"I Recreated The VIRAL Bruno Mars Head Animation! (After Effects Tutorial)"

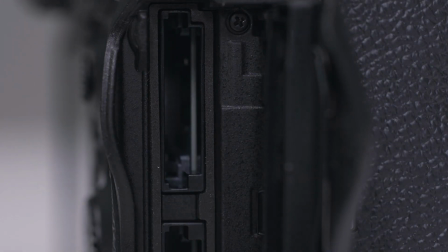[3:36]
Imagine you spend an entire day waiting for the golden hour just to realize you forgot your SD card at home. you can't drive back because otherwise the sun will
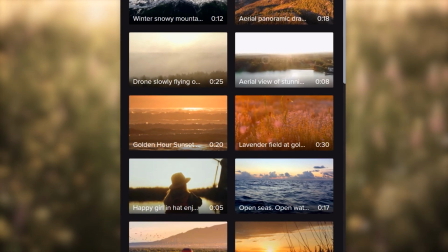[3:45]
be gone well you should have used storyblocks just type in golden hour and boom endless results storyblocks is curated stock library has everything you
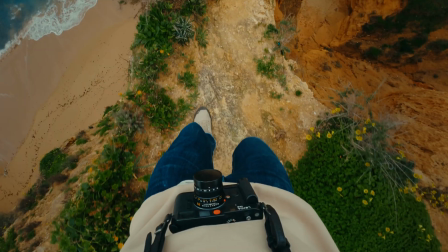[3:54]
need to create high quality video in one place with over a million 4k and hd footage
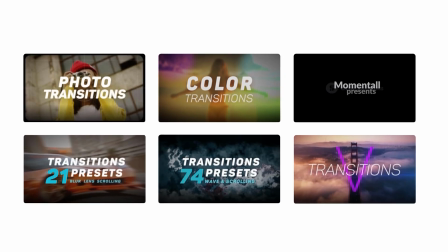[3:58]
templates music sound effects images and more you can download unlimited high quality
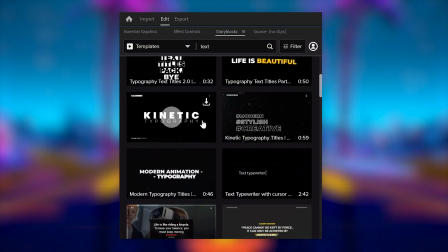[4:03]
assets for one predictable subscription costs you can say goodbye to pay per clip pricing enhance your social media videos by accessing exclusive storyblocks label
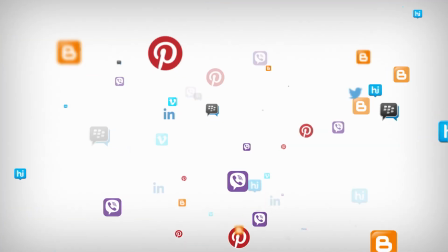[4:12]
music tracks directly in tiktok instagram facebook and youtube star blocks will keep you
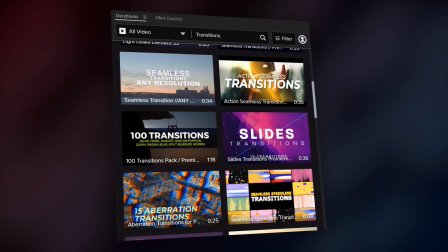[4:17]
protected from copyright strikes so that you can focus on what actually matters and that is creating to get started with unlimited stock media downloads at one set price head over to storyblocks.com after effects basics we're not finished with
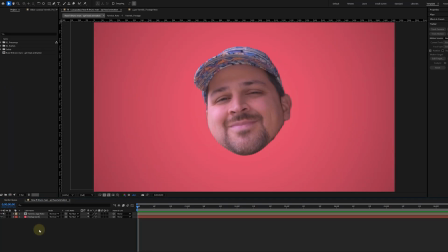[4:31]
the dancing head just yet we need to add some spice to it now the first thing is the white border around the head for this i duplicate the head layer and on the bottom duplicate i will add the simple shoker effect then i will lower the choke mat to around minus 100 this
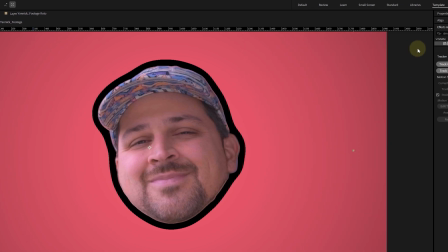[4:46]
will expand the head creating a black border next to it now because i want a white border i of course use the fill effect on
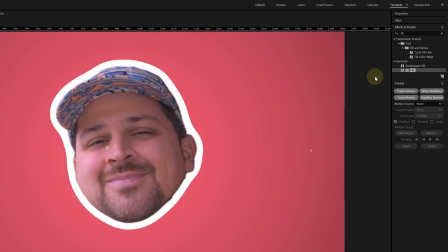[4:52]
it and adjust the color to white next up i also want to make the outline a little bit more rough and for that i will be using the
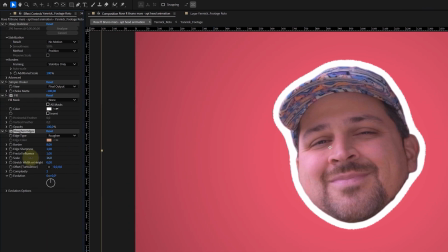[4:59]
rough and edges effect for these settings you can tweak them until you have something you like. I just want to make it less smooth. And voila, we finished the head. Time for some lightning. And these I can easily create with the pen tool. Without any layers selected, I take the pen tool and start drawing a lightning bolt in the composition panel.
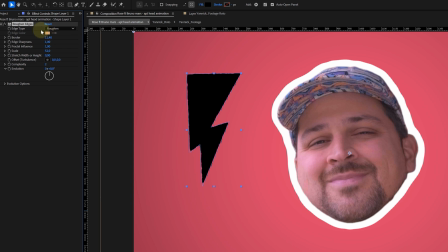[5:16]
It's as easy as that. Then I also add a rough on edges effect to it to give it an extra crunch. In the music video, the lightning icons rotate in sync with the head. But keyframing this by hand seems a little bit tedious.
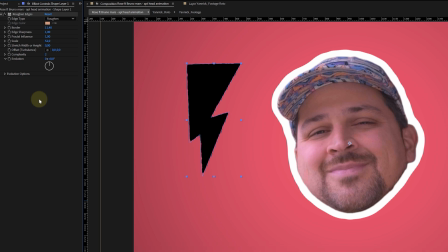[5:27]
That's why I will be tracking the movement of the head and use that to power the lightning icons.
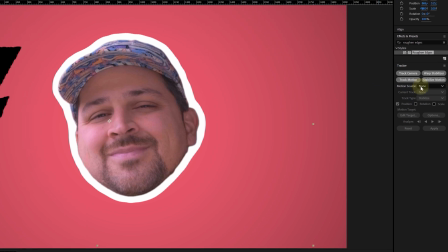[5:32]
So, with the head layer selected, go to the tracker panel. In this panel, I enable the position, which is default, and the rotation option.
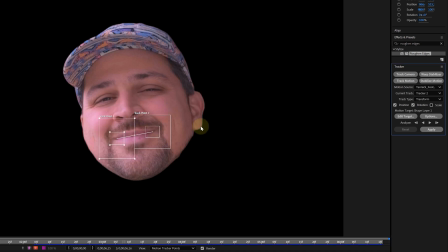[5:39]
Then, I place the two tracking points on the edge of the mouth and start the tracking. Now, the tracking can be rough and doesn't need to be that precise.
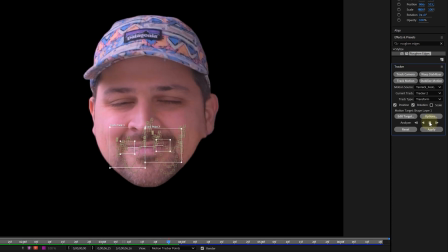[5:46]
However, I still need to get the movements right. Once the tracking process is done, I will choose a target to add the tracking data to.
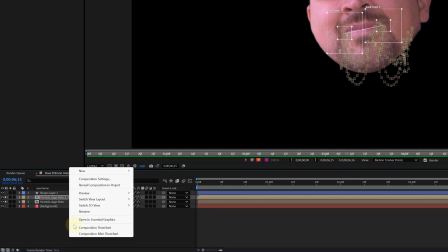[5:54]
For this, I want to use a null object. So, before we can transfer the data, let's make a null object.
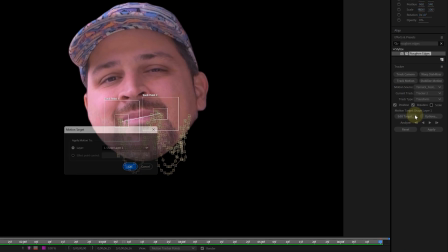[5:59]
Select it with the edit target option and hit apply. In the next pop-up window, you can also hit OK.
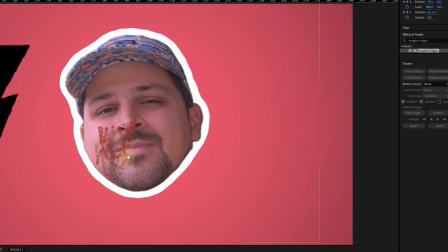[6:04]
And as you can see, my null object now has a bunch of keyframes for the position and rotation property.
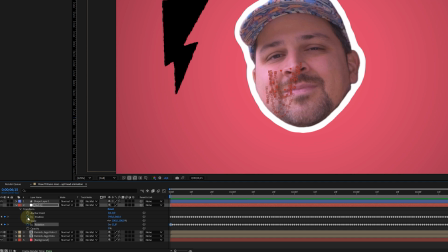[6:10]
But because I only want the rotation property, I will delete the position keyframes. Now, let's link the lightning icon with the null object, with the pickwhip tool of the lightning layer and while holding the shift key, parent the two layers.
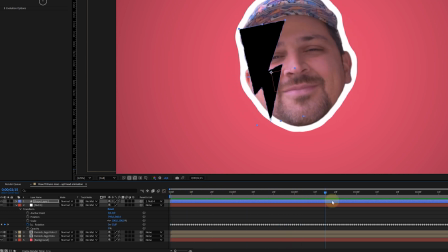[6:22]
And because I held the shift key while parenting, my lightning automatically jumped to the same position as the null object, meaning it rotates perfectly together. For my next step, I want more lightnings, but duplicating them and moving them around manually is not fun,
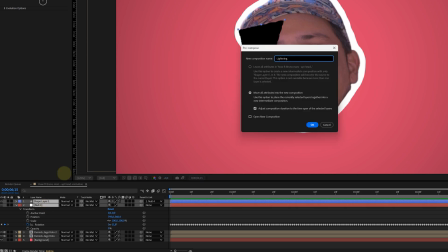[6:36]
so I will be pre-composing the lightning and null object layers.
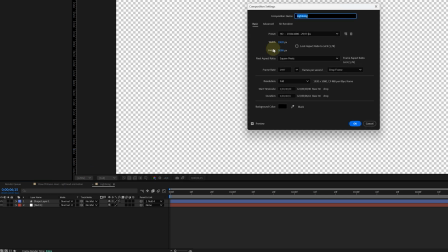[6:39]
Then I will go inside that new pre-comp, and here I can change the aspect ratio to 450 by 500 pixels, making it a lot smaller.
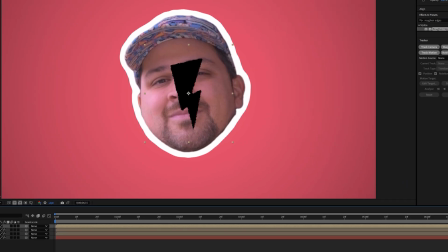[6:48]
Back in my original composition, I add the CC Repetile to the lightning pre-comp.
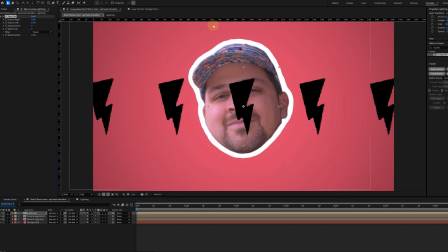[6:53]
I increase all the properties until I start seeing duplicates, and voila, it's as easy as that.
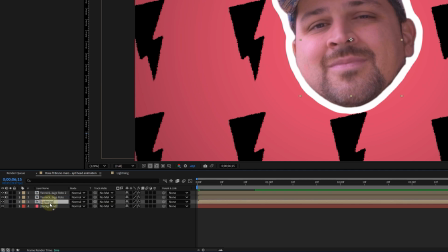[6:58]
Now, if you want more lightning bolts and closer together, you only need to adjust the aspect ratio of your lightning precomp.
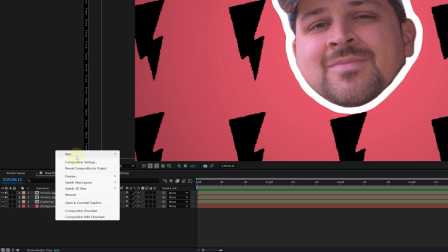[7:04]
This determines the distance between every duplicate. And to finish the entire effect, I add a null object where I link everything to.
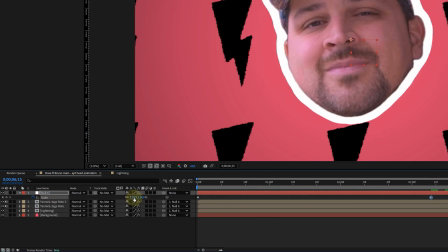[7:12]
This new null object, I give a simple scale animation, making it zoom in and out. This will eventually make everything scale.
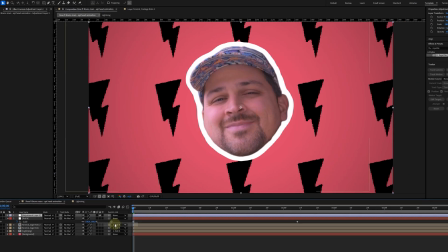[7:18]
And lastly, I also add an adjustment layer on top of everything and added a noise effect to it, making it more retro.
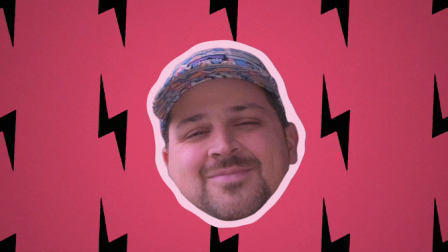[7:25]
And voila, we're ready to star in a new K-pop viral music video. If you want to learn some more tips and tricks on how to use shaves, check out the video right here on my left. Thank you guys so much for watching.